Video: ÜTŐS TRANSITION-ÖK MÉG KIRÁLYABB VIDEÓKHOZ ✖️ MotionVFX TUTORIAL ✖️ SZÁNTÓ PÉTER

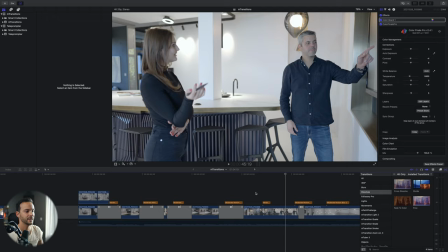De ez nem két klip, hanem egybe van, és csak egy motion blurt használtam. A következő, hogy az az oldal, ahonnan ezt felvettem, amúgy egy szoba, és használtam a szobának a végét, ahol, ahogy látható is, fehér falak vannak, és a fehér fal volt az átmenet arra, hogy a következő klipre jussak.
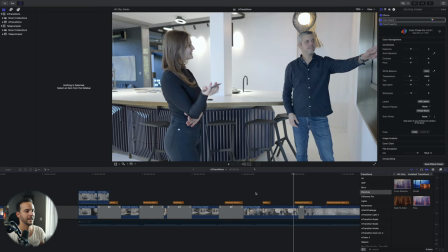Hogyha ezt most lebontom egyenként, itt látható, hogy én a kamerát viszem el a fal mögé,
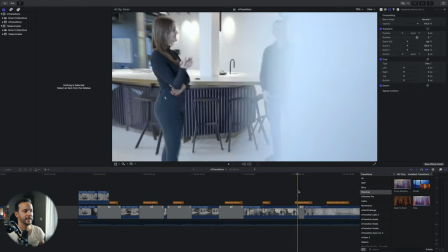és ahogy átmegyek, itt történt egy vágás, és érek a következő klipre, ami nyilván ez most itt elmosott, de látszódik,
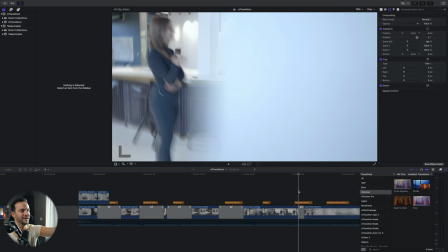hogy ott van a
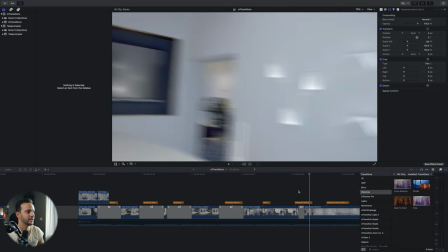tévé, és én most csak egy másik szögből vagyok, és használtam a tévé mellett lévő oszlopot arra, hogy ez legyen az átmenete a fehér fallal, és ahogy ez jön ki.
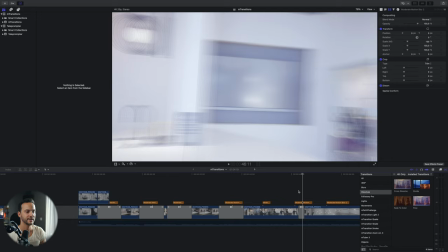Még egy trükk, mert hogyha nézzük az eredeti klipet, vagy ahova érünk, ott nyilván a teljes színtartományt használom, color grade-eltem.
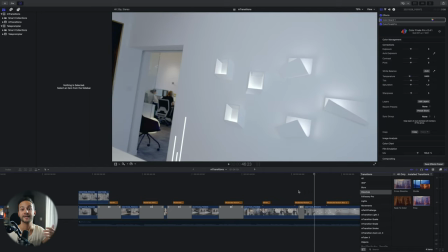Ami azt jelenti, hogy itt be van állítva nekem az A7S3-nak, az S-Log3-ba, hogy hogy szeretném ezt megcsinálni. De nézzétek meg, hogy hogy változik az, ahogy ez van, igazából ki is szedtem, hogyha most én itt rámegyek,
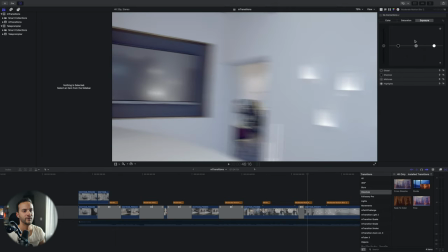ez folyamatosan változik, hogy nagyon magasan van a fehér exposure, azért, mert itt ezt nem szerettem volna,
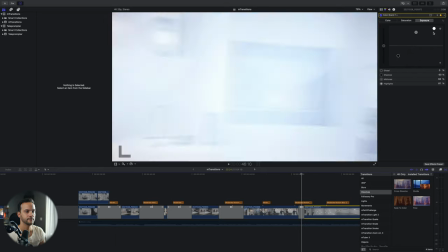hogy sötét legyen, és ahogy megyünk tovább lépésről lépésre,
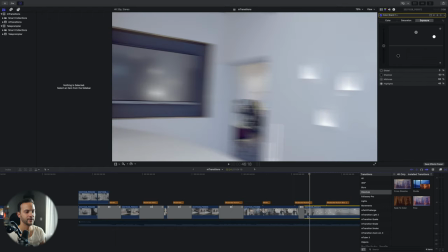úgy megy lejjebb az exposure-nek a highlightja, és érünk el az eredeti színhez.
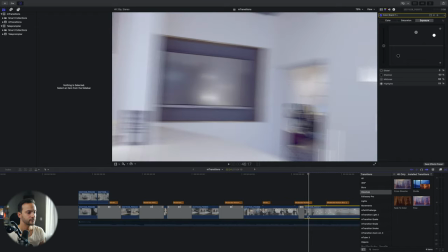Ez is egy nagyon különleges klip, ugyanis itt megint egy klippen belül nagyon nehéz volt felvenni az egészet, de tudtam, hogy vannak részek itt, ez lámpákról, fényekről szól, hogy miket szeretnék megmutatni, és ahogy az előbb, itt is csak motion blur-öket használtam. Na, ugorjunk egy következő klipre. Itt amúgy az előző klipből megint egy foregroundként használtam az embernek a testét, akit ugye felvettem, és a fekete ruhával a feketességbe megy át, hiszen itt csak felmutat, itt pedig már egy tabletet tart. Viszont a tablet mozgásnak a végét szeretném megmutatni, hogy én tudtam azt, hogy ezt ha elfordítom, akkor csinálhatok egy ugyanilyen fordító képet. Itt már látszik, hogy ezen a snitten ugye változtatja a lámpának a valamilyen fényerejét,
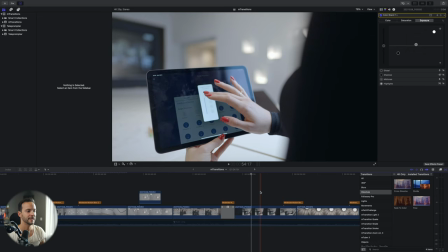ugye megint visszatérünk arra, hogy mi a téma, fények, okos fények, és hogy itt megyünk tovább, látszik, hogy ugye megyünk el egy ilyen
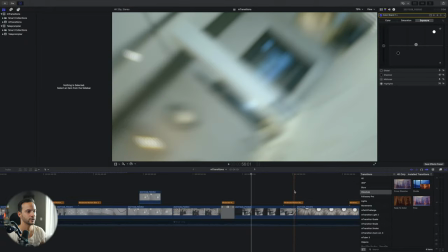csúsztatásba, és a következőnek is, tehát látszik, hogy a mozgás az ugyanaz, és ezzel tudjuk megcsinálni az átmenetet,
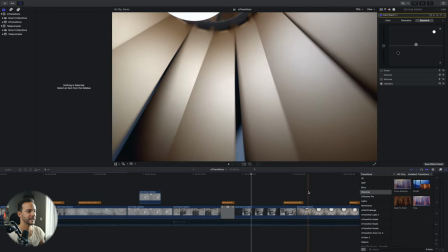de hogy még jobb legyen, kettő dolgot megcsináltam, az egyik, hogy egy motion blurt alkalmaztam, a másik,
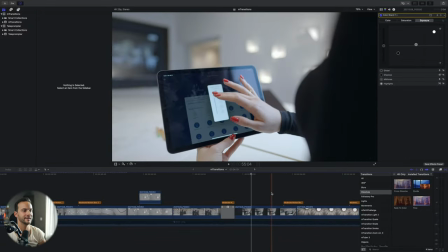hogyha rámegyek erre a klipre, megint látszik, hogy a sötét részeket elkezdtem világosítani, és ahogy a klipnek a végére érünk, vagy a fontos részére, ott pedig lejjebb húztam a sötétet, hiszen az előző klip, amiből jövünk,
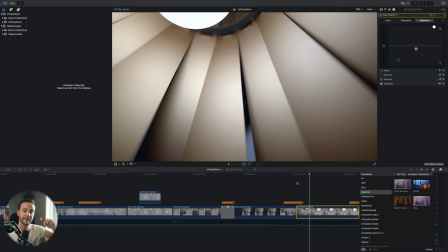az sokkal világosabb, és ezért kellett nekem, hogy a sötéteket feljebb hozzam, hogy ez a klip is olyan világos legyen.
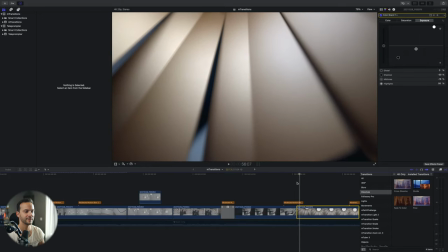Ha megnézzük, nagyjából egy picivel sötétebb, de ez még a motion blurnek köszönhetően teljesen belefér.
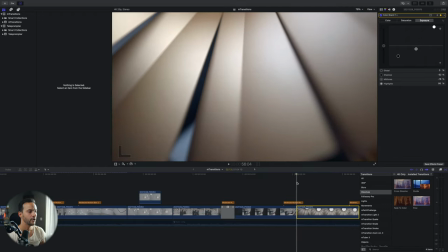És ugyanígy mentem tovább a következővel, használtam megint azt, hogy milyen irányba megyek,
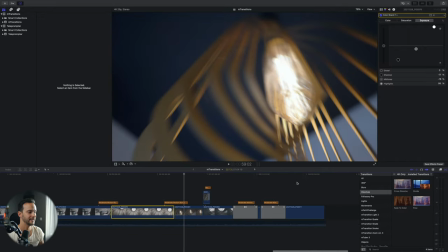és hogy szeretném vinni egy másik lámpának a részletét, és ha nézzük ugye ezt a forgást, ugyanaz a forgás jön be.
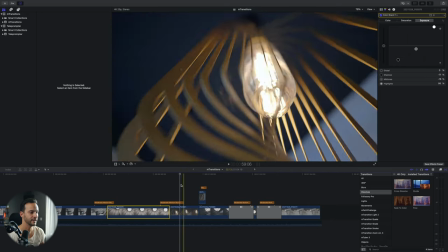Na, itt viszont jön egy érdekesség, látod azt, hogy itt van egy plusz klip rajta, és egy motion blur is.
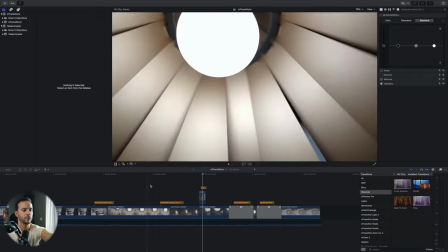Ez azért van, mert hogyha megnézzük, itt ahogy jön be már a kép jobb szélén,
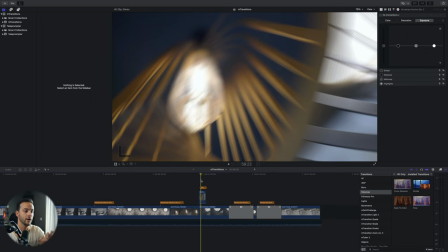titokban látható az, hogy az nem az a klip, hanem a következő.
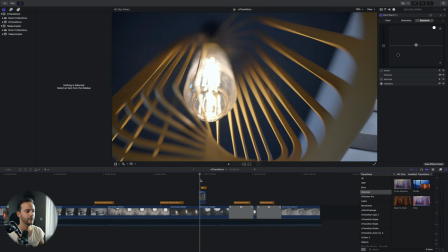Nézzük meg egybe, ahogy látjuk.